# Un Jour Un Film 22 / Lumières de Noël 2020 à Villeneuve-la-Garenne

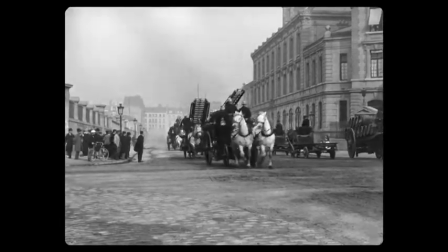Mais l'effet provoqué par le passage des chevaux au galop est impressionnant.
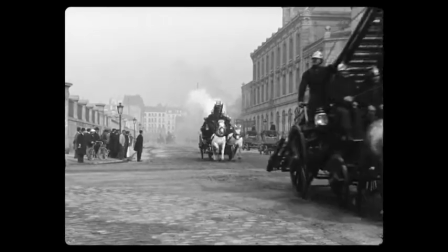Les voitures hippomobiles des pompiers, en circulation jusqu'en 1920, transportaient séparément les échelles et les pompes à vapeur.
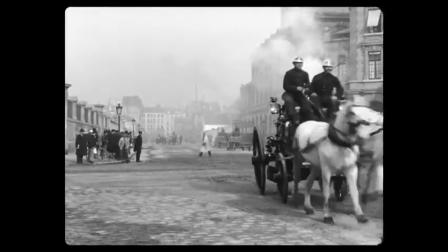Lumière, c'est aussi le témoignage clinique d'une époque, de métier, d'un lieu, d'une tradition, sans reconstitution.
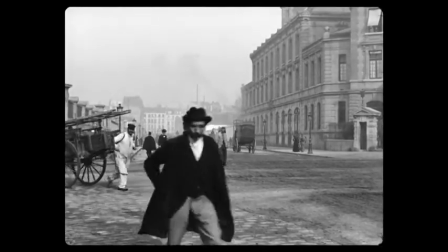À la fin du film, on peut voir la rue reprendre son quotidien et de nouveau les badauds passer devant la caméra sans le faire exprès.
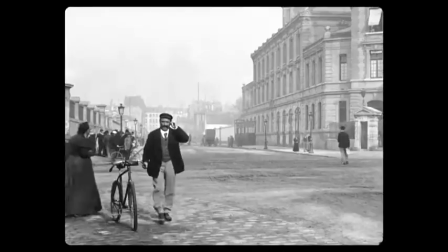Un blanc, la manivelle s'est arrêtée, puis elle reprend, et le film aussi.
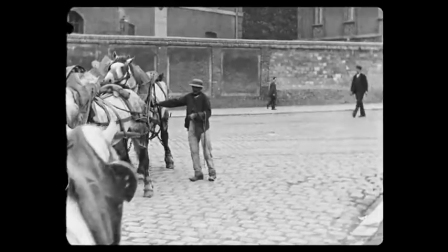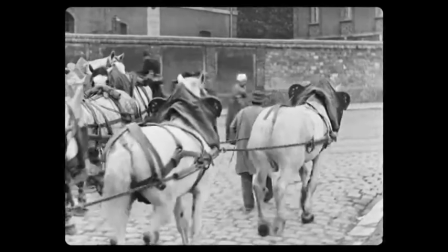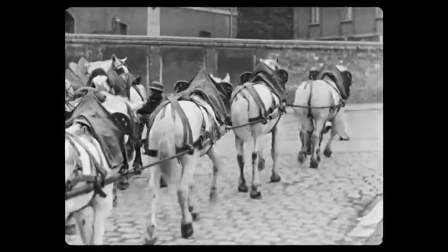Un nouveau témoignage de l'attention extrême portée à la mise en scène.
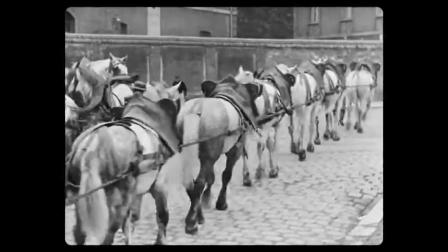Ça donne le filmage réussi du défilé des chevaux du tailleur de pierre Vautier, avec l'attelage qui prend la diagonale pour occuper toute l'image.
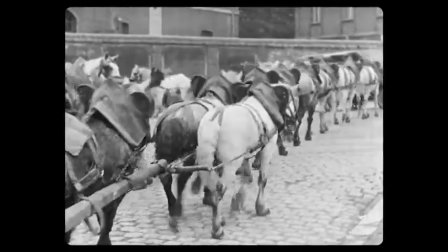L'idée était de montrer que les chevaux étaient nombreux et qu'ils transportaient quelque chose de lourd.
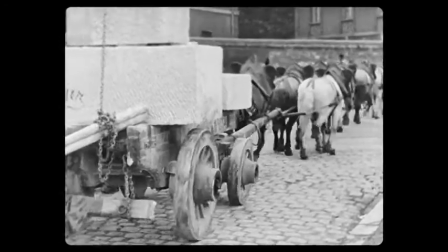L'opérateur n'avait que 50 secondes pour résumer tout ça. D'autre part, la caméra lumière n'avait pas de viseur.
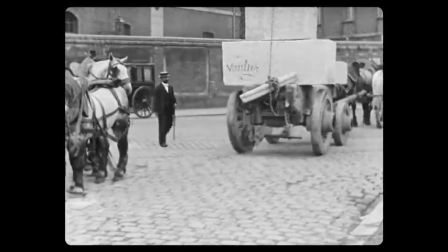Il fallait donc cadrer en composant de mémoire. Regardez comment l'opérateur y est parvenu avec une fin lumineuse.
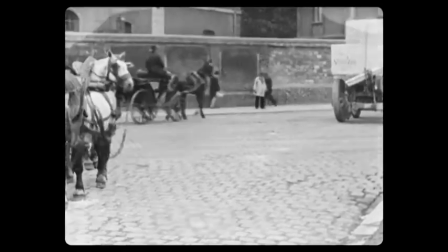47, 48, 49, 50 secondes, le film est parfait. Après la France qui travaille, voici la France qui s'amuse. Car sur les 1500 films Lumière, nombreux sont ceux où l'on voit les Français prendre du bon temps.
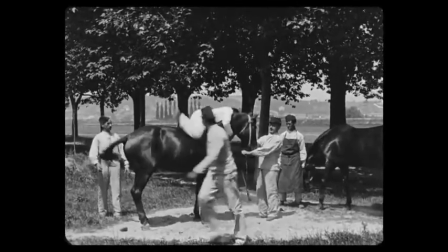Comme cette garnison des cuirassiers de la Pardieu, à Lyon, qui accueillait à l'époque 3000 hommes et 1600 chevaux.
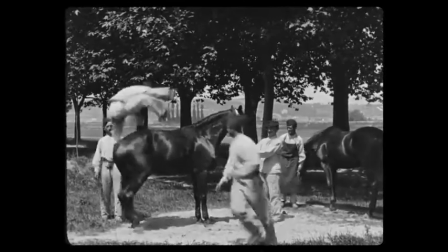Et voici sans doute le cheval le plus sympathique de l'histoire du cinéma. Le plus patient aussi.
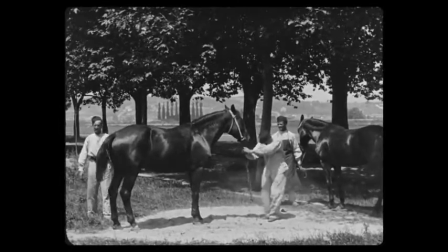Tant ces hommes, qui sont aussi des athlètes, profitent de sa bienveillance pour enchaîner les sauts ratés et les sauts périlleux.
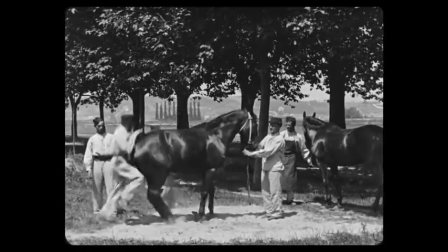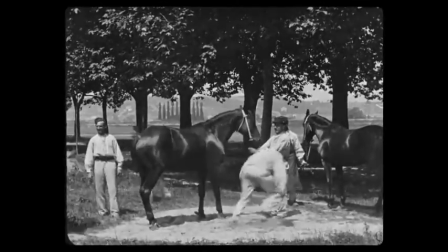Vous aurez noté que le cheval est par ailleurs le seul à ne pas regarder la caméra.
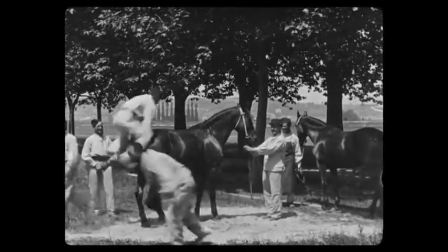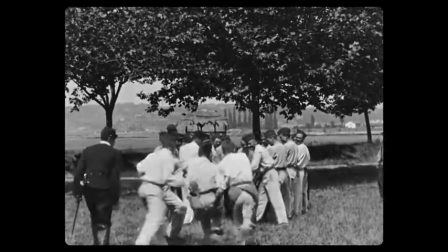On retrouve le même groupe en plein effort. Ce film s'appelle « Le saut à la couverte » et il est très spectaculaire.
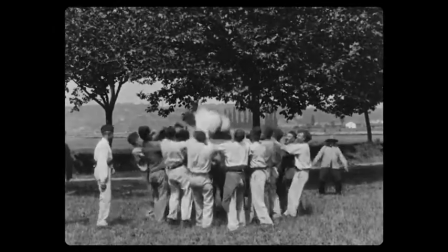Mais Lumière, qui doutait peut-être de l'effet comique de son film, a décidé de rajouter un spectateur.
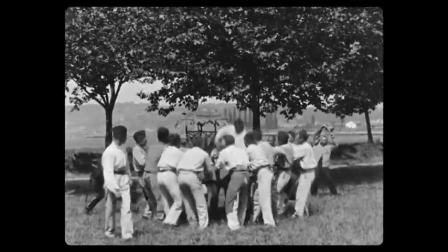Regardez le personnage à droite, ce vieil homme qui se tord de rire et se tape sur les flancs, tellement le spectacle lui plaît.
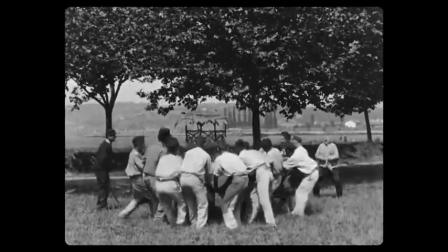En fait, il permet à Lumière de dire au public « Regardez comme ce film est drôle, il fait rire cet homme ».
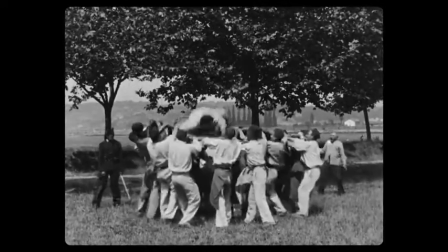Et parce qu'il surjoue, cet homme devient le sujet de la scène. La mise en scène à l'intérieur de la mise en scène sert à guider le spectateur et à nous faire rire aussi.
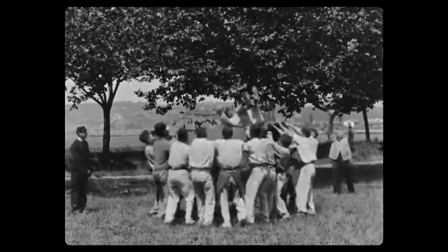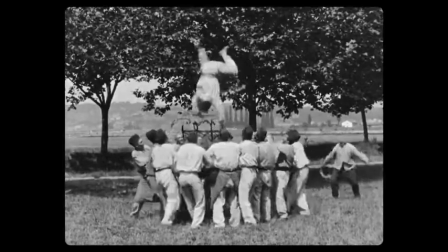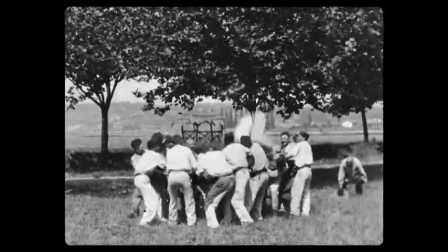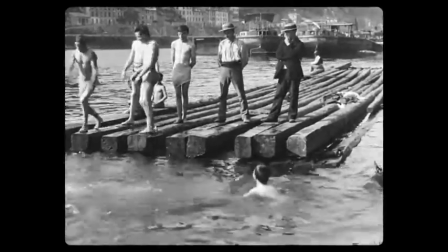Bain sur la Saône. Quand ce film est tourné à Lyon, au bord de la Saône, l'un des deux fleuves de la ville,
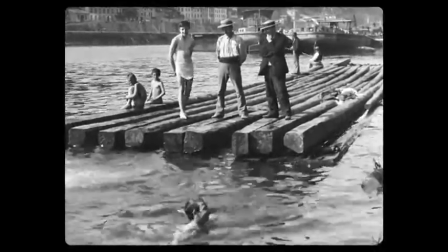un arrêté préfectoral a déjà interdit depuis 15 ans la baignade dans les deux fleuves.
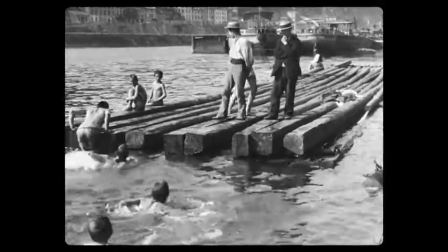Cette interdiction ne s'applique pas aux bains publics ni aux écoles de natation.
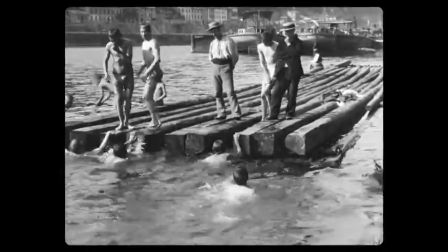Ces enfants de Lyon en profitent donc, jouant explicitement pour la caméra afin qu'on admire leur plongeon.
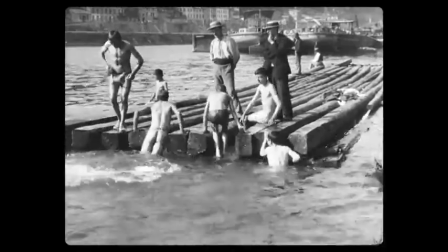On admire surtout leur maillot de bain.
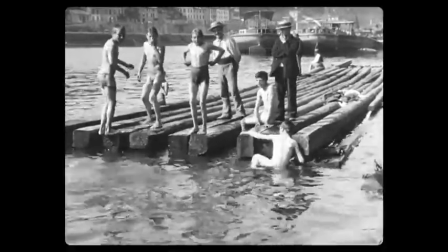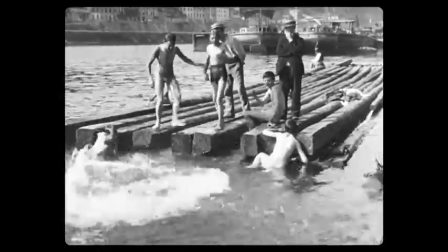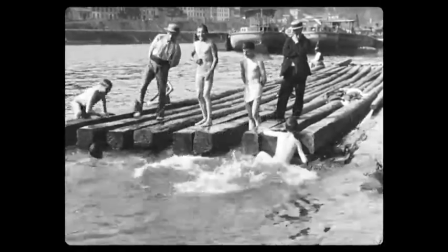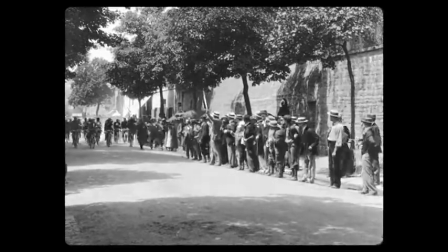Voici le film numéro 33 du catalogue Lumière, tourné par Louis lui-même en 1896,
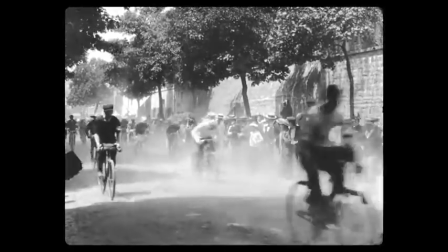route d'Ambérieu, à l'occasion du départ de la course cycliste Lyon-Genève et retour, organisée par le journal local Le Progrès.
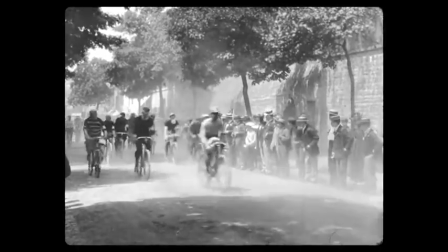Le sport moderne et le cinéma sont nés à la même époque et ce film témoigne du caractère populaire des deux activités.
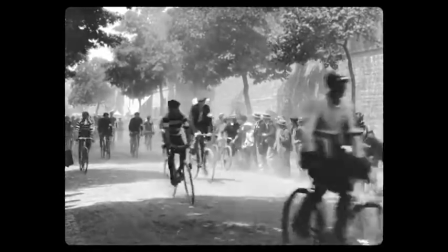Dans la poussière et la vitesse, les coureurs s'élancent avec entrain et confiance, sauf celui qui est obligé de s'arrêter sur le bord de la route.